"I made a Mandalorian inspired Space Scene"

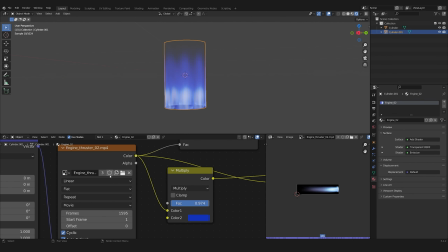[4:06]
After duplicating the cylinder, I rotated it and offset the video clip to break the repetition.
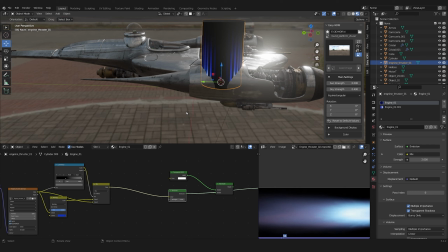[4:13]
I then placed it on all the engines of the starfighter.
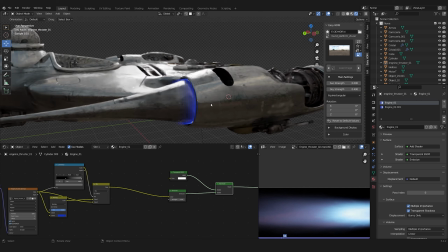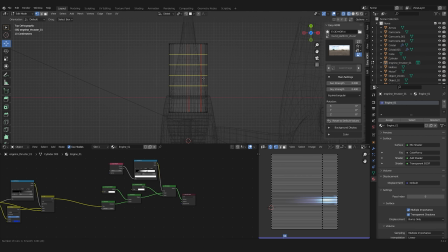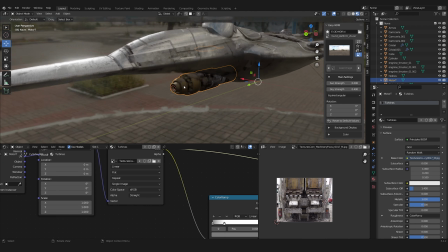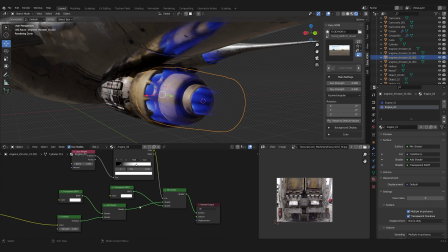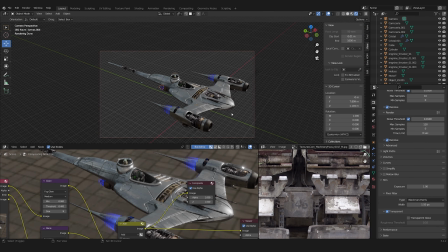[4:43]
So with just 1 hour of work, especially redoing the textures, I went from this model to this,
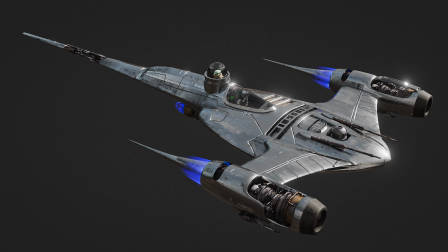[4:50]
which looks a lot more like the one Mando is flying in the show.
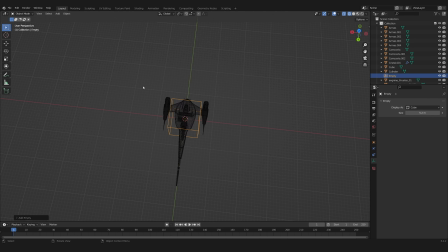[4:55]
In a fresh new Blender scene, I parented the spaceship to an empty and animated it flying in a straight line.
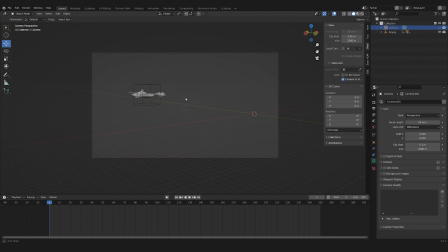I also created a second empty and used the track 2 constraint to have the camera follow it.
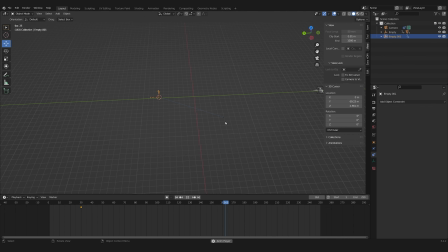[5:24]
This way I could much more easily control the camera movement. I then created a circle which I used in the background as a placeholder for the planet.
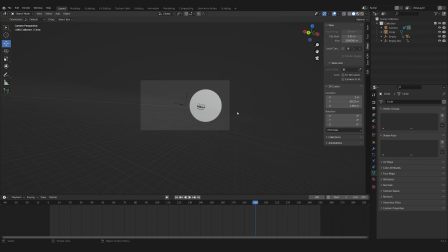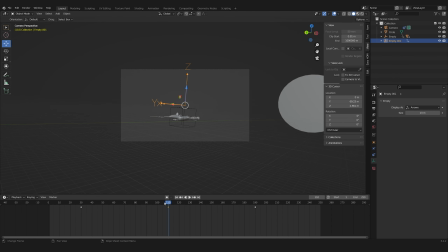I also created the jump out of hyperspace in the very beginning.
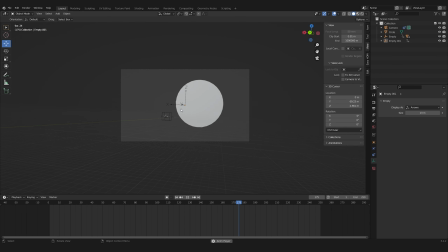Through looking at some Mandalorian scenes, I decided to give the spaceship a bit of rotation just to make it look more interesting.
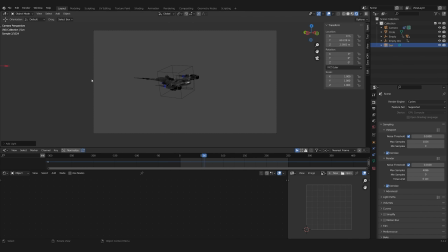[6:04]
To light the scene, I turned the background not to completely black, but to a very dark grey. This way you could still see details in the shadow. I then also added a sun lamp.
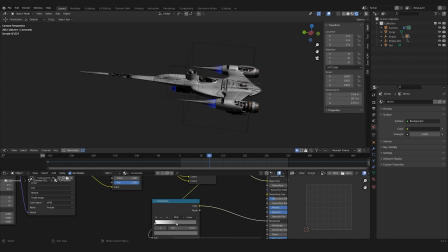[6:16]
The reflections now looked a bit wrong, so I adjusted the roughness map.
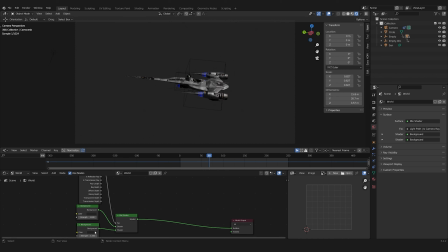[6:21]
To create the star background, I first used a light path node to mix between the black stark background and the dark grey background.
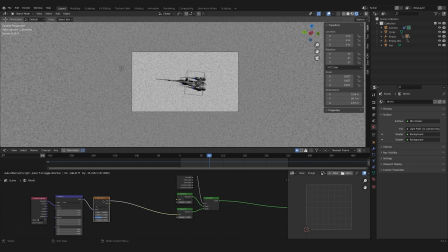[6:30]
I then used the noise texture and the color ramp to create the star field.
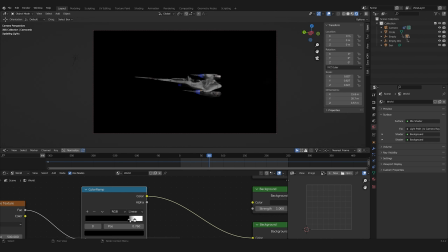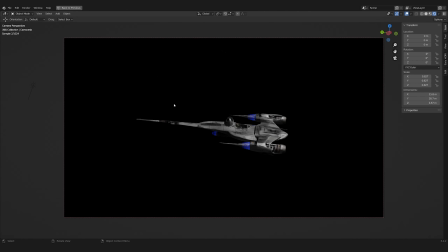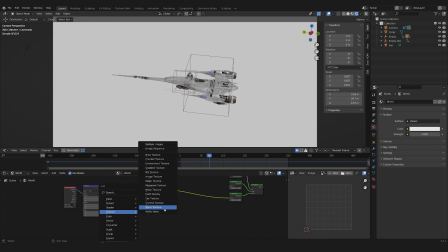[6:44]
With the Voronoi texture, I created some few bigger stars I then added on top.
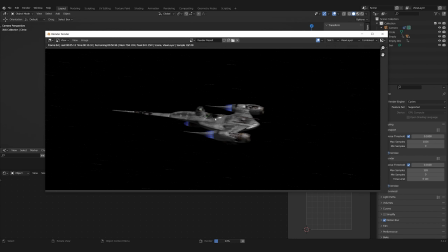[6:53]
With motion blur active, I then did my first test render, which I took into Photoshop to give it a grade.
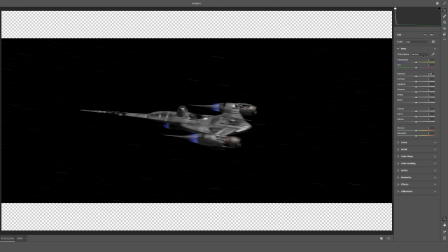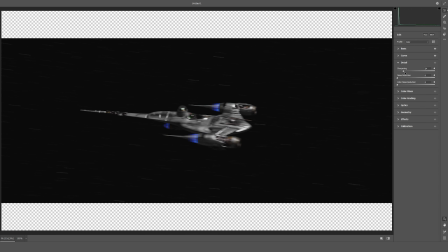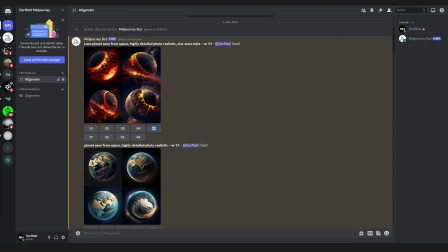[7:09]
After that, I went on to making the planet. My original plan was to create it with AI using Midjourney.
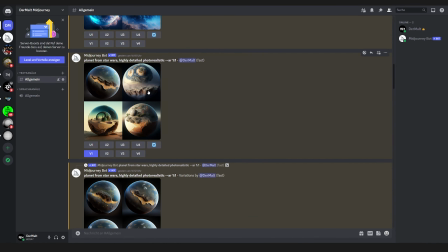[7:17]
I haven't used it before, so I had to watch some tutorials first.
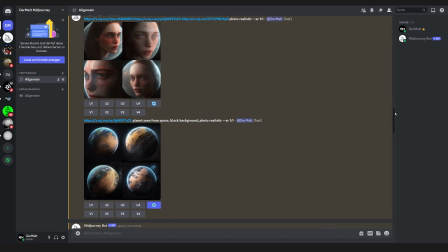[7:21]
After 1 hour of trying different prompts, I still hadn't come up with anything close to what I had in mind.
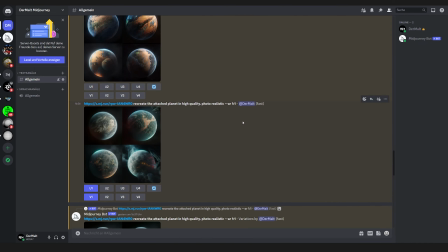[7:28]
I even uploaded screenshots directly from the show and told it to recreate it in high quality.
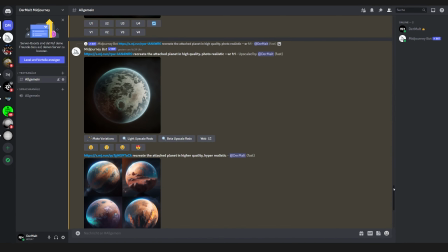[7:34]
But the results weren't what I was looking for, so I instead decided to do it myself in Blender.
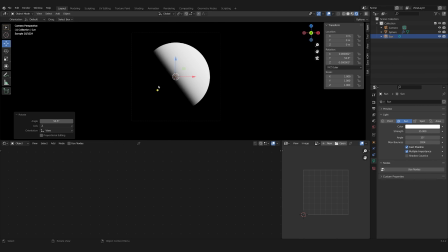[7:40]
Since I haven't done planets in over a year, I watched multiple tutorials on that.
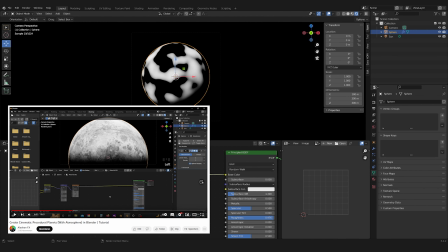[7:44]
I ended up using this tutorial for the surface texture and this for the clouds and atmosphere.